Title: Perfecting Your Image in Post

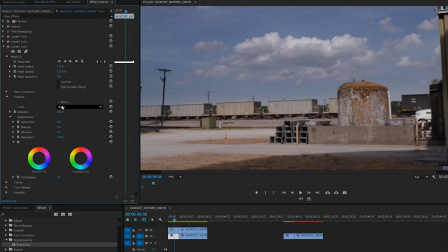To this, I'll throw on Lumetri, and I'm going to select a LUT from our new cinematic LUTs pack.
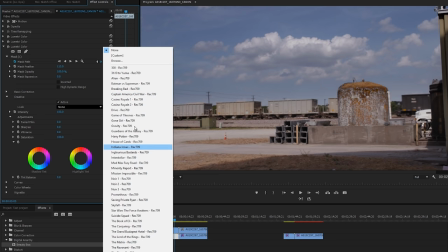You can see here that I have all mine set up inside the creative section of Lumetri, which we have a PDF that comes with our pack that breaks down how to install them like this.
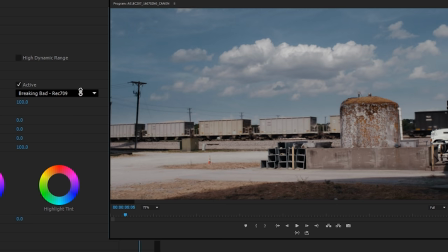But I'll cycle through all the different looks that I can get from this pack, and without touching anything other than switching the LUT, I'm getting major shifts in color and contrast. With some shots, a few of these LUTs may be extreme or not pushed enough, so you can come here and adjust adjust the intensity and then tweak your image further after that to make it fit perfectly,
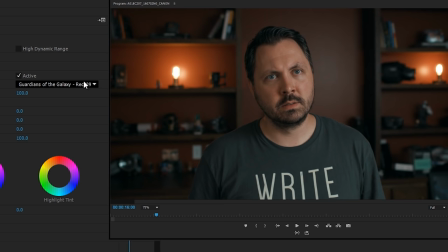which is what you should always do. A LUT is not a one button and done process. You should always customize it to work best with your shot.
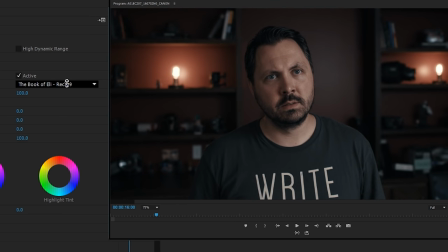But with some of these LUTs, it's looking solid right off the bat, like with this Conjuring LUT. If I toggle just the LUT on and off, you can see what it's doing,
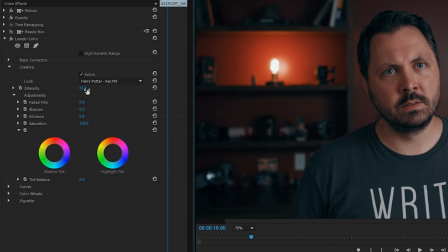but I think I'll switch over to Harry Potter LUT and drop the intensity to around 65, maybe drop the vibrance a touch and add a bit more contrast,
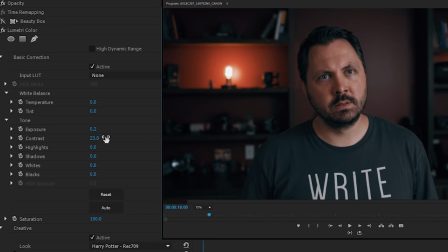and we have a look I'm happy with. Next, I'm gonna add Denoiser 2 again from Red Giant. This isn't a super noisy image, but there's still some small issues happening in the dark areas of the shot, so I'll add that to clean it up, and I'll set the noise reduction to around 40.
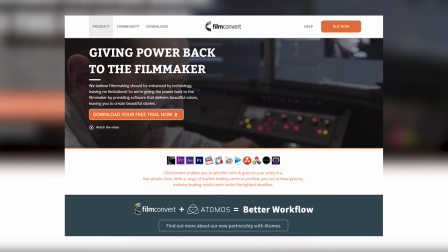And then for my final step, I'm adding Film Grain back in. My favorite plugin for this is Film Convert, which is really a full color grading plugin all to itself, but I rarely use it for that.
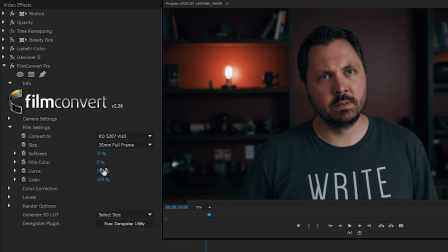I usually just use it for the grain. So I'll apply it, then drop softness, film color, and curve all to 0, then set the amount of grain that I want and the type up here. For this, I'm liking 35mm 3 perf and somewhere around 33%. So by denoising and then adding the grain back in, we get rid of all that gross digital noise and then add some subtle or not subtle, depending on what you want, grain back into the image to really tie everything back together. And like I said, Film Convert is much more than what I'm showing here.
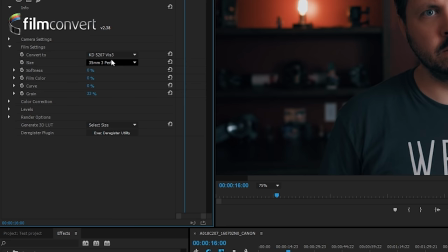You can select different types of film stock to emulate all kinds of film, and it's one of the best of its kind. And it's crazy how much Beauty Box is doing for us.
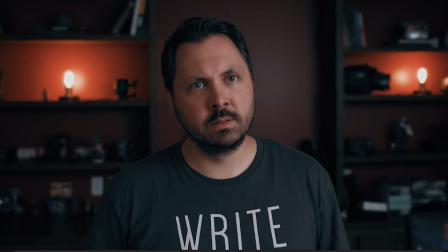With this final look, if we toggle on and off Beauty Box, you can see how much it polishes up the skin for us and even brings out the eyes in a much more pleasing way.
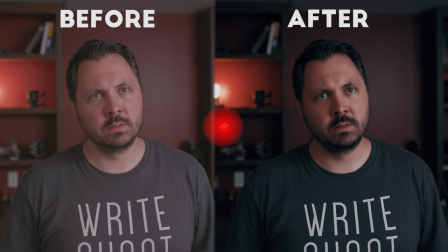But there you go, my process for polishing your image. Logo. And that's it for today.
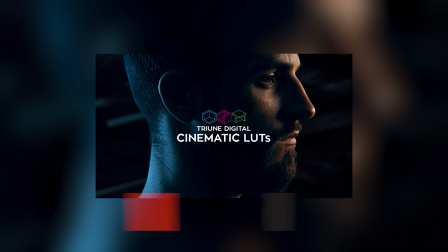Again, if you're interested in our new LUT pack, head over to our Triune store right here. Link is also in the description.
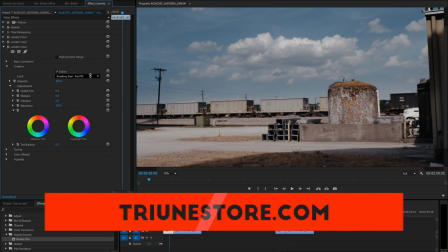This is really one of my favorite things that we put on the store yet. I've used these LUTs on every episode in the past few weeks. I'm absolutely loving them, so definitely check that out. Also check the notes for links to all the plugins that I used in today's episode, and keep an eye out this Monday for another pack that we're releasing. This is a muzzle flash and smoke asset pack. Yes, I know, but that's it, and I'll see you guys next week when my opponent chops a stone in half and they strip me of my robe, banish me forever.